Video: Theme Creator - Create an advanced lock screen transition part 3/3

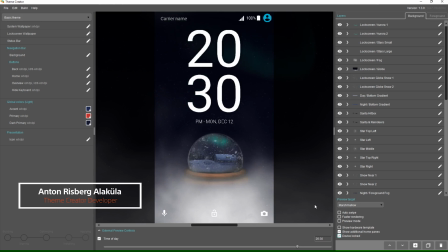1s
What's up guys, welcome back to the final video of this tutorial series. In this one we'll create an animated lock screen and a transition from the lock screen to the home screen.
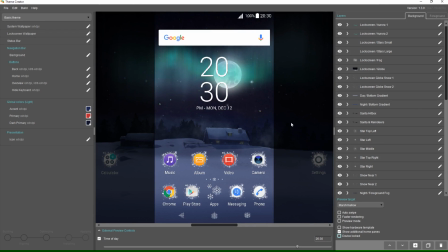10s
We will also work with sprite animations and on-touch animations to finalize the design and give it a true premium feel.
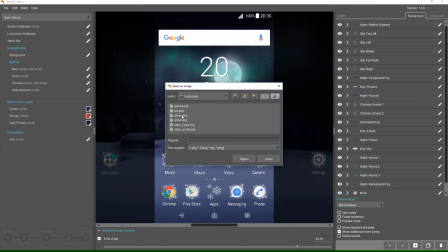20s
Let's begin with the lock screen transition. The main layer on the lock screen is the snow globe.
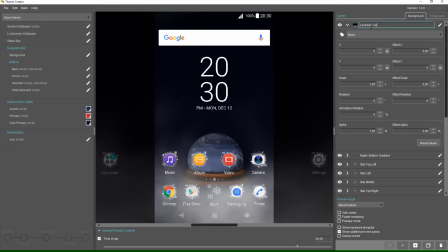25s
Right now it is visible and we don't want it to be visible on the home screen, so set the alpha to 0.
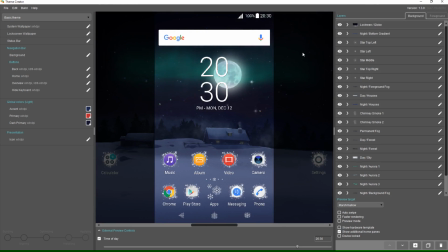30s
In order to make it visible on the lock screen, we will add an effect that only activates while the device is locked. Until now, we have only used effects that were activated all the time. By using activation conditions, you can create effects that are only activated some of the time.
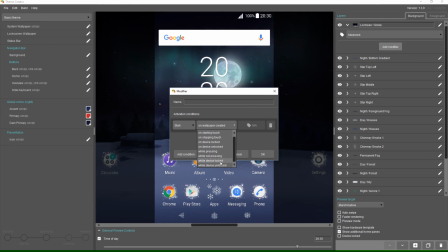44s
There are a lot of activation conditions to choose from. For now, pick while device locked. I'll call this effect while locked in order to easier identify it later.
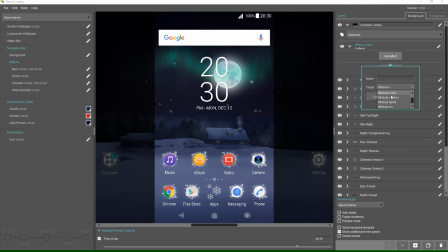54s
Any effect that I add to my new modifier will only be active while the device is locked. Let's add a simple effect that makes the layer opaque now.
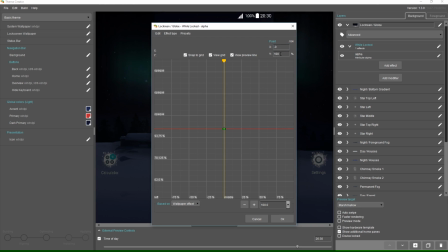62s
As you can see, the layer isn't visible. This is because we are still on the home screen, so the effect isn't activated.
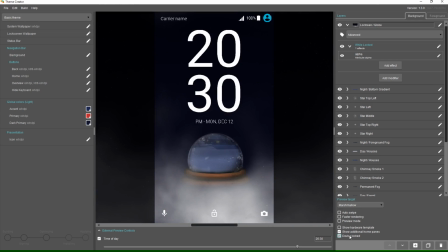68s
Click the device locked checkbox to enter the lock screen. Now the image is visible.
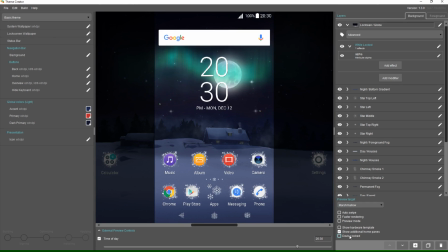73s
If we unlock the device, the image disappears again. Here we have the base for our unlock animation. We want to make the snow globe grow and fade out when you unlock the device, as opposed to just blinking on and off like it does now.
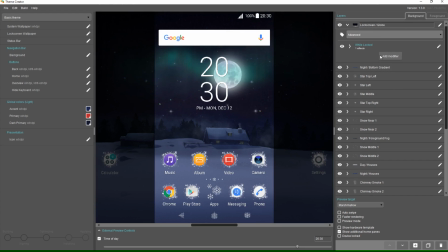86s
To accomplish this, we will add another modifier. In the activation conditions, I will add a start on device unlocked.
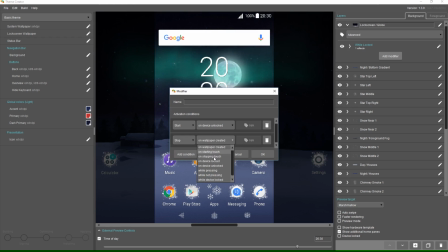93s
I will also add a stop on device locked. Any effects I add into this group can be used for my unlock animation.
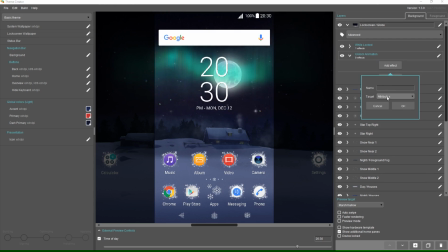103s
To begin with, I'll add a fade out.
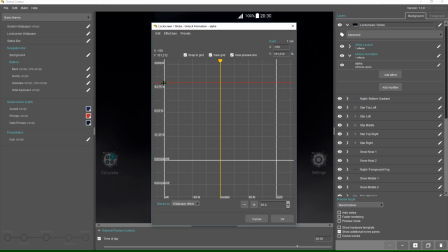107s
Now, if I just use based on time like we have before, this effect will loop from opaque to transparent.
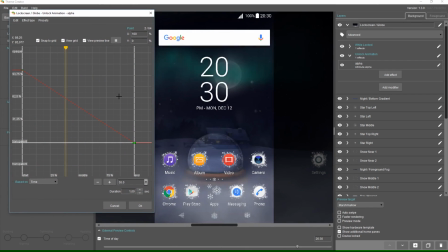113s
However, this is where the option time since start comes in. Time since start measures the time since this effect was activated.
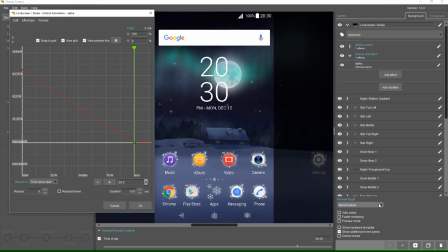120s
In our case, the activation condition is when you unlock the device. So if I now lock and unlock the device, you will see that the effect plays. Once the effect reaches its end, it stops, as opposed to time effects, which loop forever. To create the illusion of us flying into the snow globe, we need to add a short delay to the fade out.
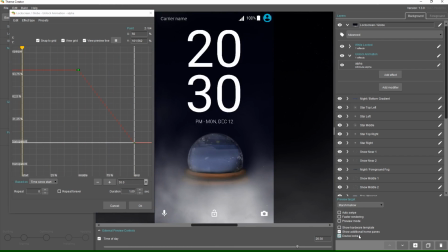139s
To achieve this, I'll simply move the initial point to the middle of the effect. Now, the animation is delayed by half a second.
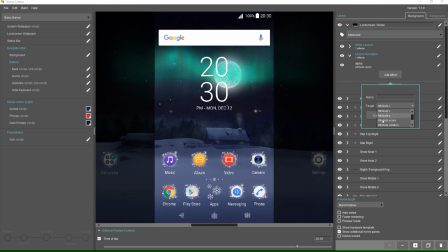148s
Let's also add an effect that targets scale. This will give us the zooming in effect that we want.
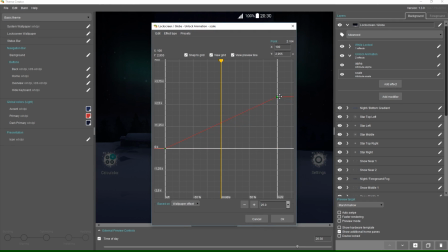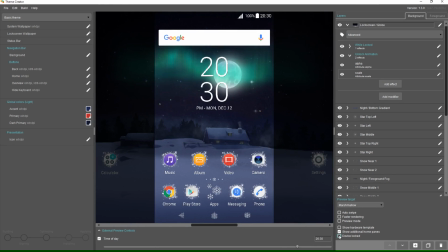161s
Now the globe grows and fades out. However, it doesn't grow the way we want it to. This is because it grows from the center of the image and the globe is below the center. Visually, this results in the globe moving downwards. To compensate for this, we will add an effect that targets the Y coordinate and moves the globe up.
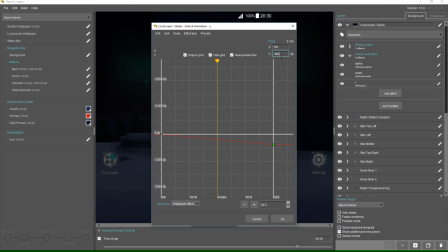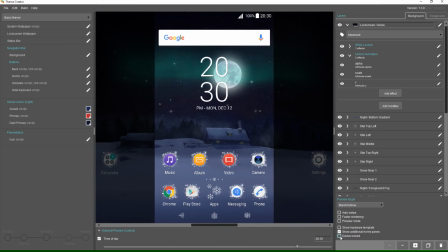186s
And there we go, the globe now animates correctly. This is the final look of the lock screen.
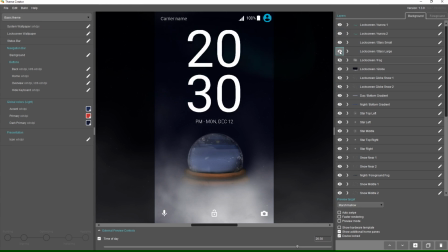193s
There are four layers that pulls in and out, auroras on the top of the screen and stars in the background. At the bottom there is a fog layer that slowly rotates. This blends together nicely with the globe layer.
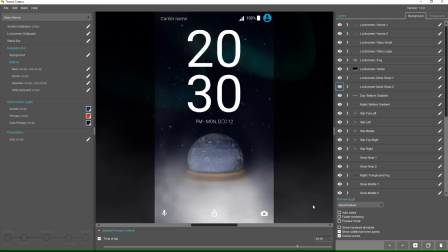205s
Also, we have two layers of snow behind the globe that rotate in opposite directions. This makes it look like the snow globe was recently shaken. Most of these layers also have a fade-out effect on unlock.
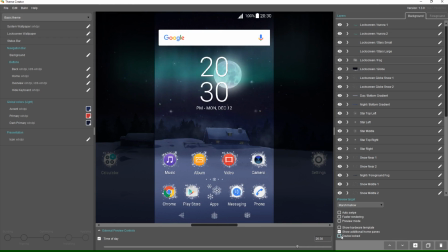217s
To finish up the lock screen effect, we will also need to make the world shrink whenever the device is locked.
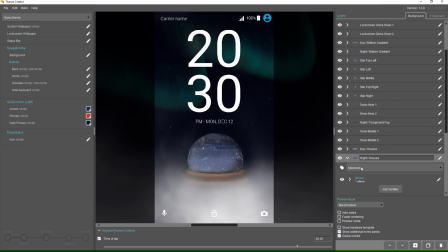223s
Go back to our night houses layer and add a new modifier with the activation condition while locked. In it, we will add two effects. The scale makes it smaller and the Y effect moves it slightly downwards so that you can see it through the snow globe.